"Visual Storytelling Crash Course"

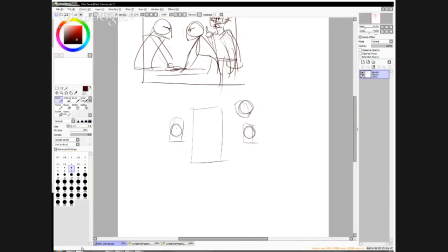The conversation is mostly happening between Lois and Perry, so there is an axis that goes across the two of them. This axis is
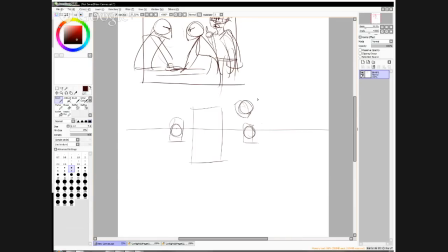very, very important in storytelling, because everything that you show in your different shots are actually will give the relationship between everything and everything in the room and all the story to the viewer,
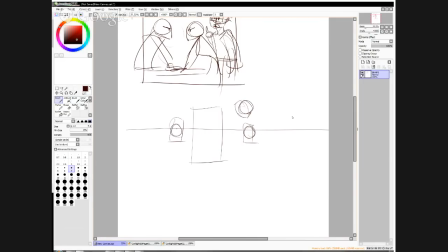because you've established where the characters are, and now anywhere you place your camera, your viewer will know where everyone is in relationship to this. And your camera, as long as it stays in this half
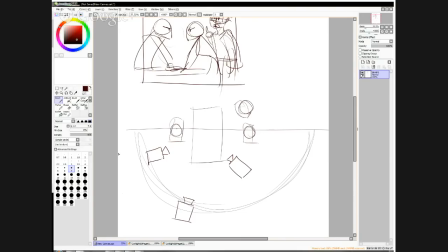of the axis, in this side of the room, in this side of the axis, it will always be the same viewpoint. It's like being a viewer in the audience, and this is the stage that has been set,
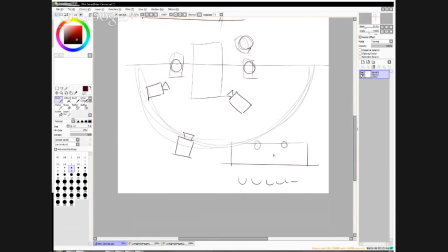and you're sitting in a seat, and your stage and your characters are on the stage. You're not going to suddenly change your seat here. You're always going to be viewing from this area.
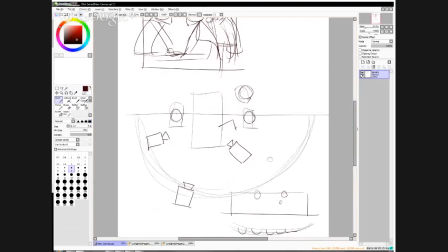So your camera can be in this, in Lois's face or in Perry's face. Because of the way it's placed, it will always show the relationship between the two characters.
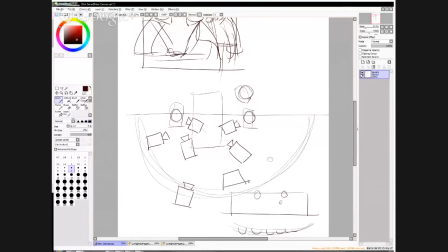It will always work in that sense. It can be placed from high above, filming on down on them, or it can be place below and filming from above the two characters. But this will mean that,
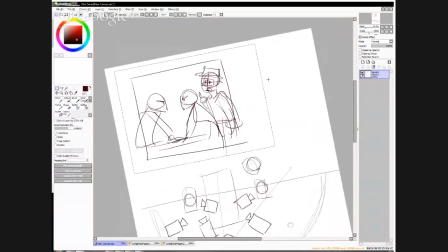yeah,
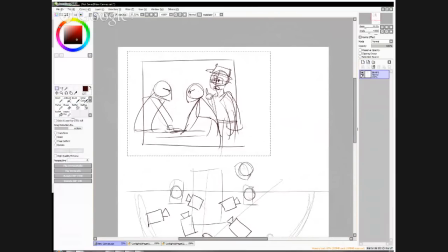this will mean that, like such, if I have a shot on Perry with Lois like this, which means my camera
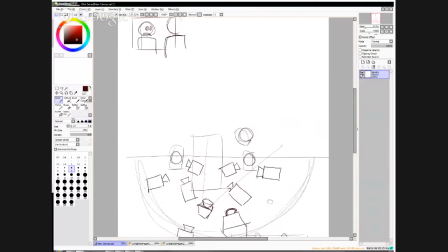is placed here, so it's over the shoulder and we see this. If my shot is like this,
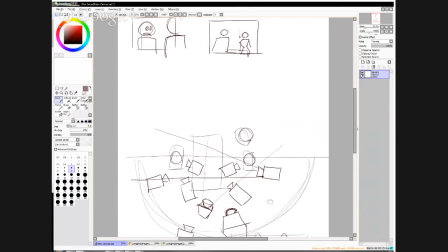with the desk in between, and Clark is standing behind like this, then we know that the camera is somewhere back here looking at this. If we've got a shot that's
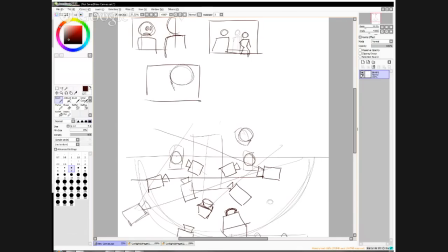with maybe Clark a little bit in the back, like this,
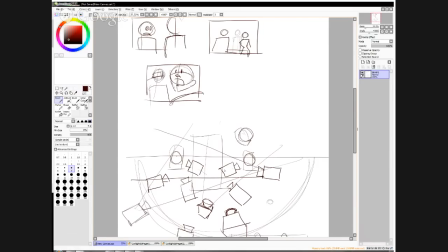we know that our camera is probably this one, but at an angle. But then if we move the camera to the other side and film like this, then suddenly your shot becomes
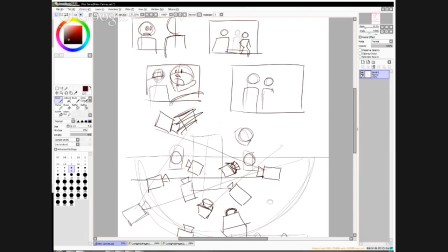Clark and Lois and Perry, but as a viewer, you end up wondering, when did everybody change place?
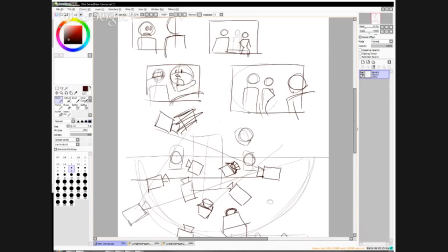When did they walk around? What happened exactly that made that these guys are now on the other side of Perry? And this is the whole axis thing that throws people off.
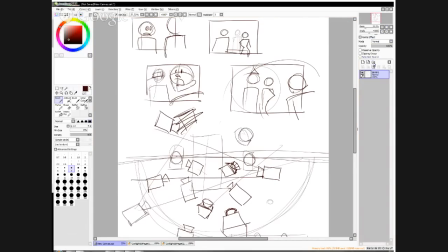I saw an episode of Grimm once,
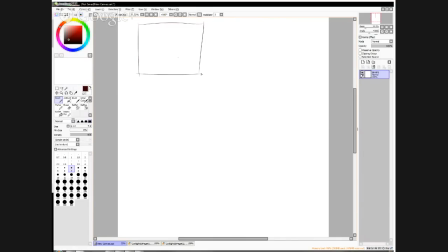where you had the conversation between the two people sitting at dinner, and it had a lot of the over-the-shoulder shots. So you had the woman sitting here with the guy sitting in front of her,
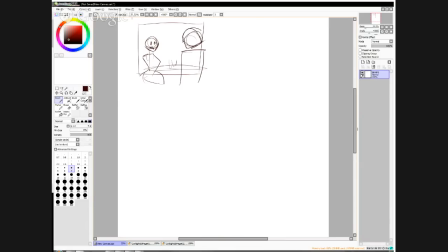and they've got the dinner table, and they're, you know, talking and flirting and menacing and being generally, you know, bad to each other and all that. And you've got the reverse shot of her, and she's sitting there, and he's, you know, not having any of it, and
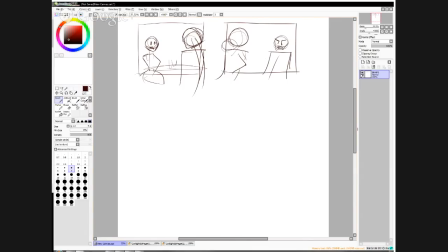he's sitting there, and it went back and forth between shots like this, and then there was a shot where she was sitting there and he was sitting there,
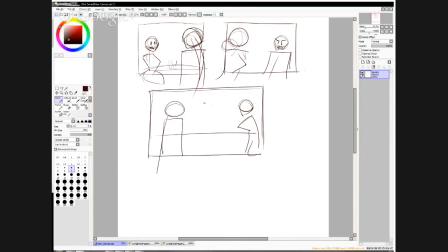which didn't make sense because all of a sudden she was sitting on the opposite side of the table and he was sitting on the opposite side of the table. But that didn't make sense because it had been established that she was on this side and he was on this one.
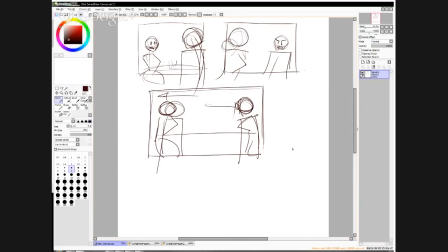So this throws the viewer off. It jostles the scene. It makes it not make sense. The same as if I'd gone from this shot here to having a shot like this of him
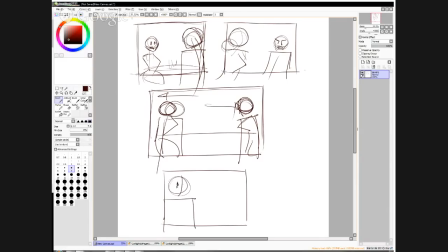with her over the shoulder. She's been established as being on this side, and now he's on this side.
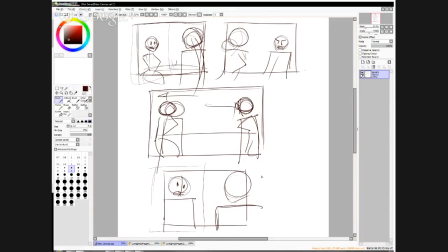That doesn't work. This whole panel does not work in this continuity. But then how do you make the switch? How do you switch your camera to the other side of the axis?
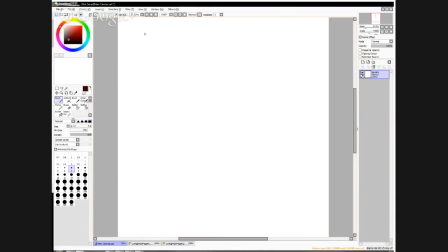The secret is in diverting the attention of your viewer. If you've got your shot with the over-the-shoulder of this person and this person sitting at the table,
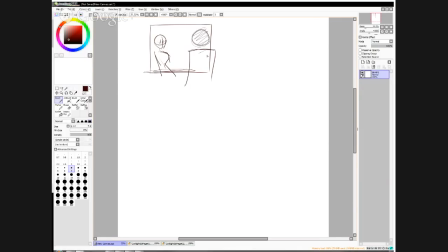and this is back of this one, and then you want to have the camera switch, there can be something that catches their attention, and they go, what the heck? And they turn, and then you go, what's going on? And then you show
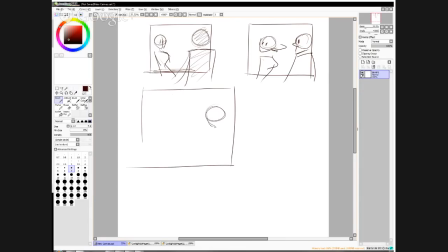in this case, woman and man, and whatever it is that caught their attention.
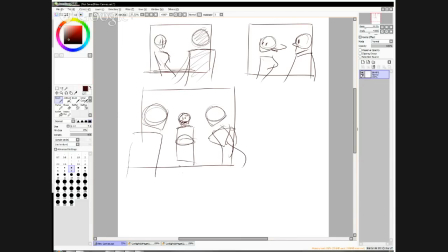Person coming in, having dropped the glasses or something, or the meal. So in this case, it works because you have taken the attention from them and diverted it off screen so that something else can be brought in.
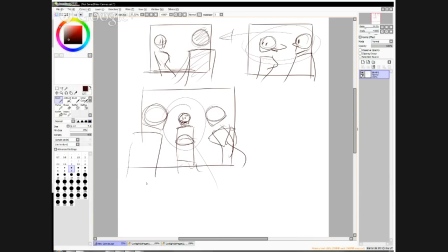You've directed the camera, you've directed the viewer's attention towards what the viewer needs to see, the important stuff. You can also do this if you've got a scene with a character talking to another character,
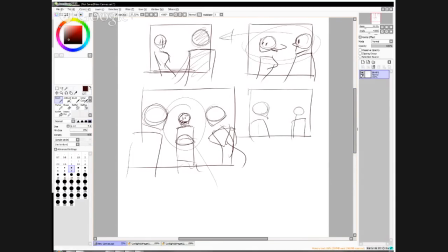and then they talk about something, and you can go to, say, the clock on the wall that tells us that it's getting to be that time of the night, and then you can come back to your two characters, especially if you're going to do it as a full shot or a wide shot.
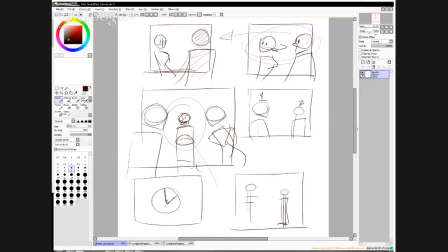You can come back to your two characters, and this is one, and this is two, and you can have your character number two here and your character number one here.